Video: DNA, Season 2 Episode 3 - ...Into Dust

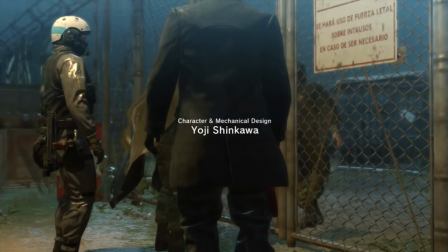[4:36]
What kind of Mac security facility is this? It translates roughly to, we may use lethal force on intruders if necessary. What kind of jail has to worry about people breaking in? This is yet another ironic reversal, another case of things being the absolute inverse of what they ought to be.
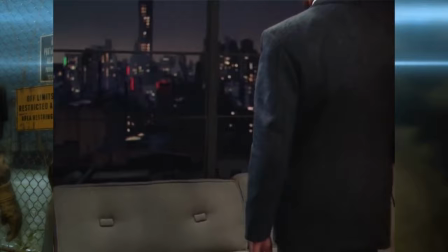[4:56]
This shot makes unambiguous Ground Zero's stylistic similarity with Hitchcock's Rope.
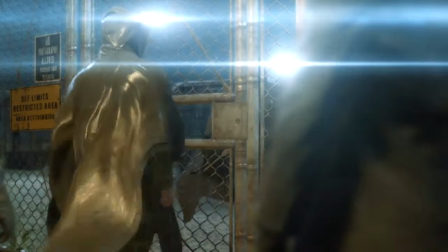[5:01]
We'll discuss the film's relevance later. We're herded into this holding pin like livestock, and in a subtle nod to Silent Hill 2,
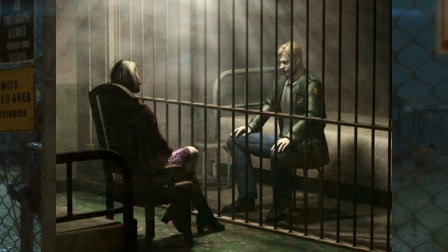[5:08]
the camera angle makes ambiguous whether or not we are the ones being imprisoned here.
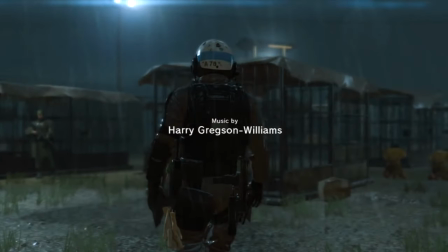[5:14]
The XOF space helmet hits us with a wave of nostalgia. It reminds us, much like the 9 stars on the Camp Omega sign, of the Policenot's astronaut informant with the pseudonym 9 stars.
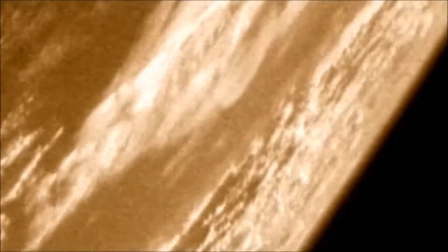[5:24]
It also reminds us of the Bosses' days at NASA in the 50s, which were not the Omega but the Alpha, the beginning of her downfall.
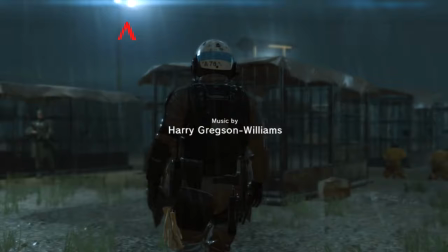[5:33]
The warm glow or halo of bluish light coming from these higher-up lights bring even more nostalgia, this time of MGS-1.
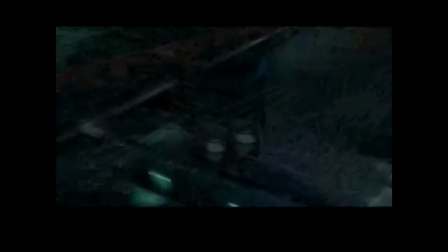[5:41]
As do the cargo container-shaped cages, except, like Skull Face,
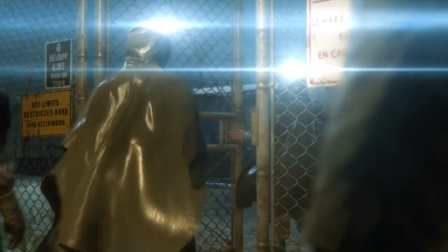[5:46]
these skeletal cells are empty, exposed, unmade phantoms that only resemble memories.
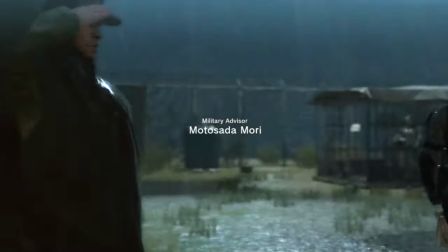[5:54]
Listen to the subtle but undeniable sound the full sight of Skull Face's head makes.
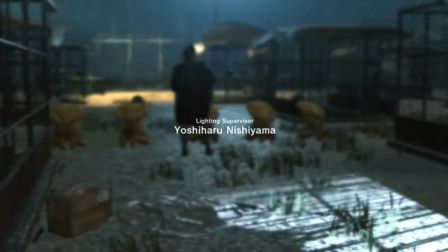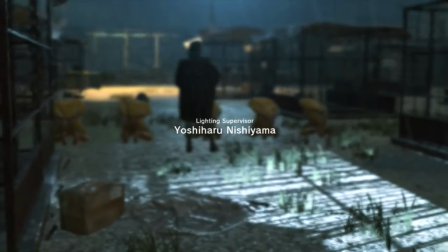[6:04]
After which another impossible spotlight moves from foreground to back.
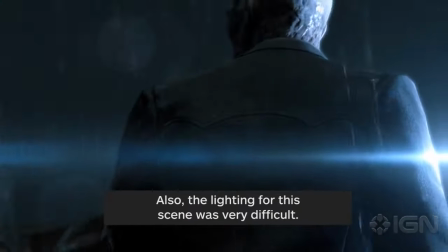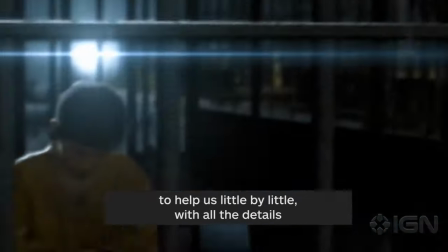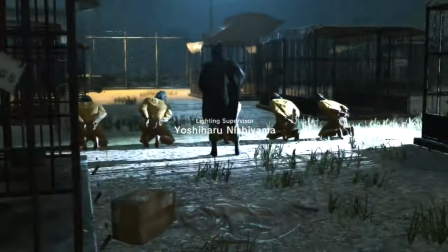This intense brightness makes it really ambiguous whether or not we're seeing through someone's actual eyes.
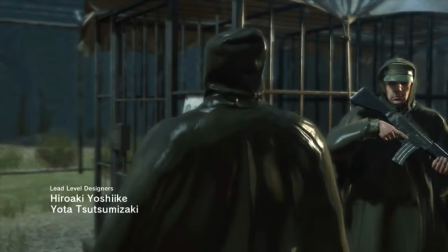[6:34]
Our POV has grown into the height of a man. It sways as if from steps. Have we assumed Skull Face is vantage point?
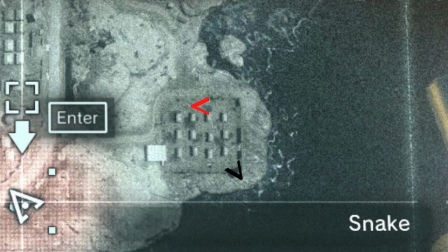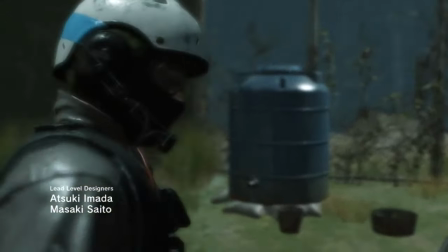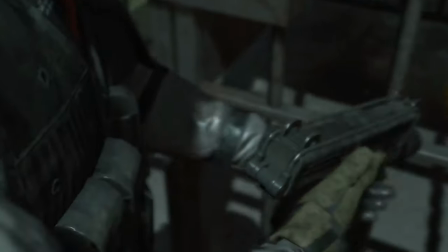[6:51]
This close-up makes it feel like we're leering over this trooper's shoulder. We watch him in effect take the safety off.
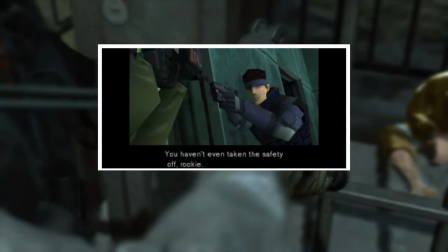[6:57]
This is no rookie.
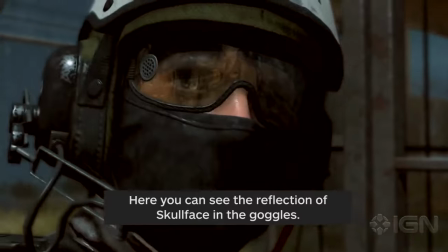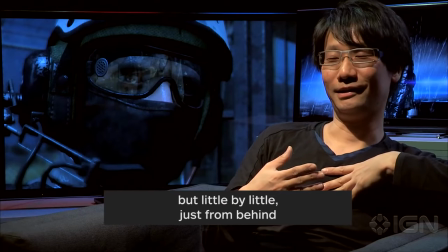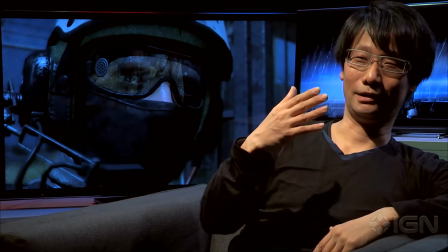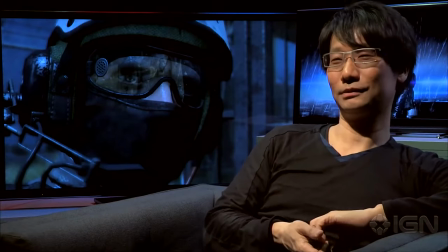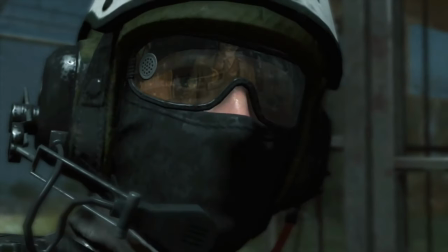[7:23]
This murky reflection confirms it. We're currently inside Skull Face, looking out through his eyes. Even scarier, it's now as though he's warped from Ocelot's phantom to Big Boss's. The FOX patch and the suit and tie bring to mind the post-Snake Eater award ceremony.
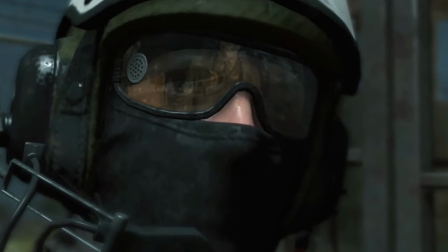[7:38]
Skull Face never looks more like skeletal remains than here with this awful smile.
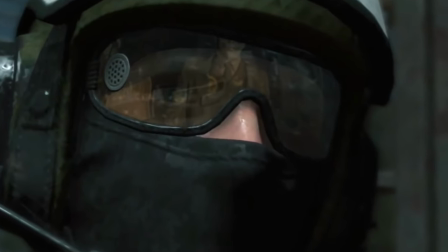[7:43]
A smile suggesting he may be aware of our presence inside his head. It's probably why this XOF man can't bring himself to look directly at him.
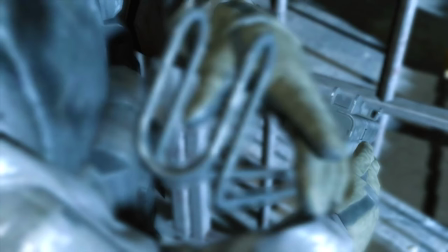[7:52]
The spotlight gives the XOF man a skeletal look, very much like the X-Ray Snake promo.
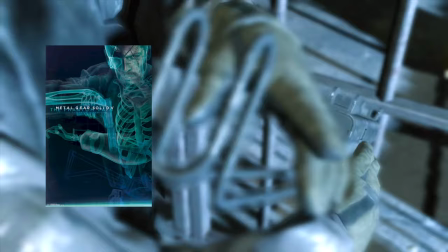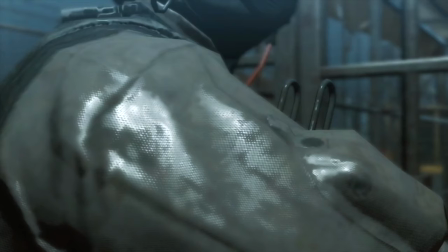[8:03]
Expecting a unit patch? Not on these guys. This is a clear nod to the real-life, insignia-less, special operations force, Delta Force.
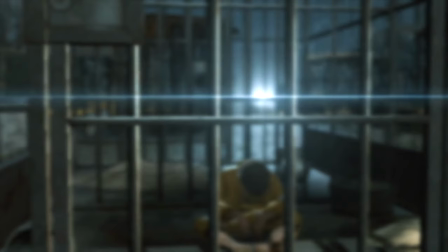[8:13]
All of a sudden we're back down to the height of a child. Has our point of view jumped from Skull Face to Chico? are we a parasite of perspectives?
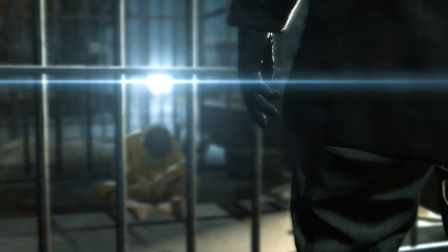[8:22]
Our POV returns behind Skull Face's leg like a scared child with its parent. It's as if Skull Face is the only thing in the world our POV trusts or understands.
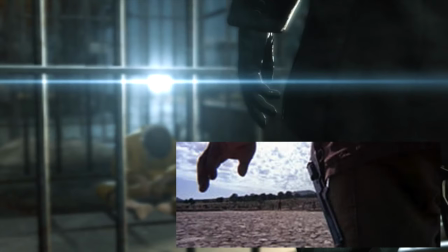[8:32]
Yet, with the cowboy outfit, this shot brings to mind the signature holster close-up shots of those spaghetti westerns ocelots so famously fond of. The revolver, like the ocelot, is missing.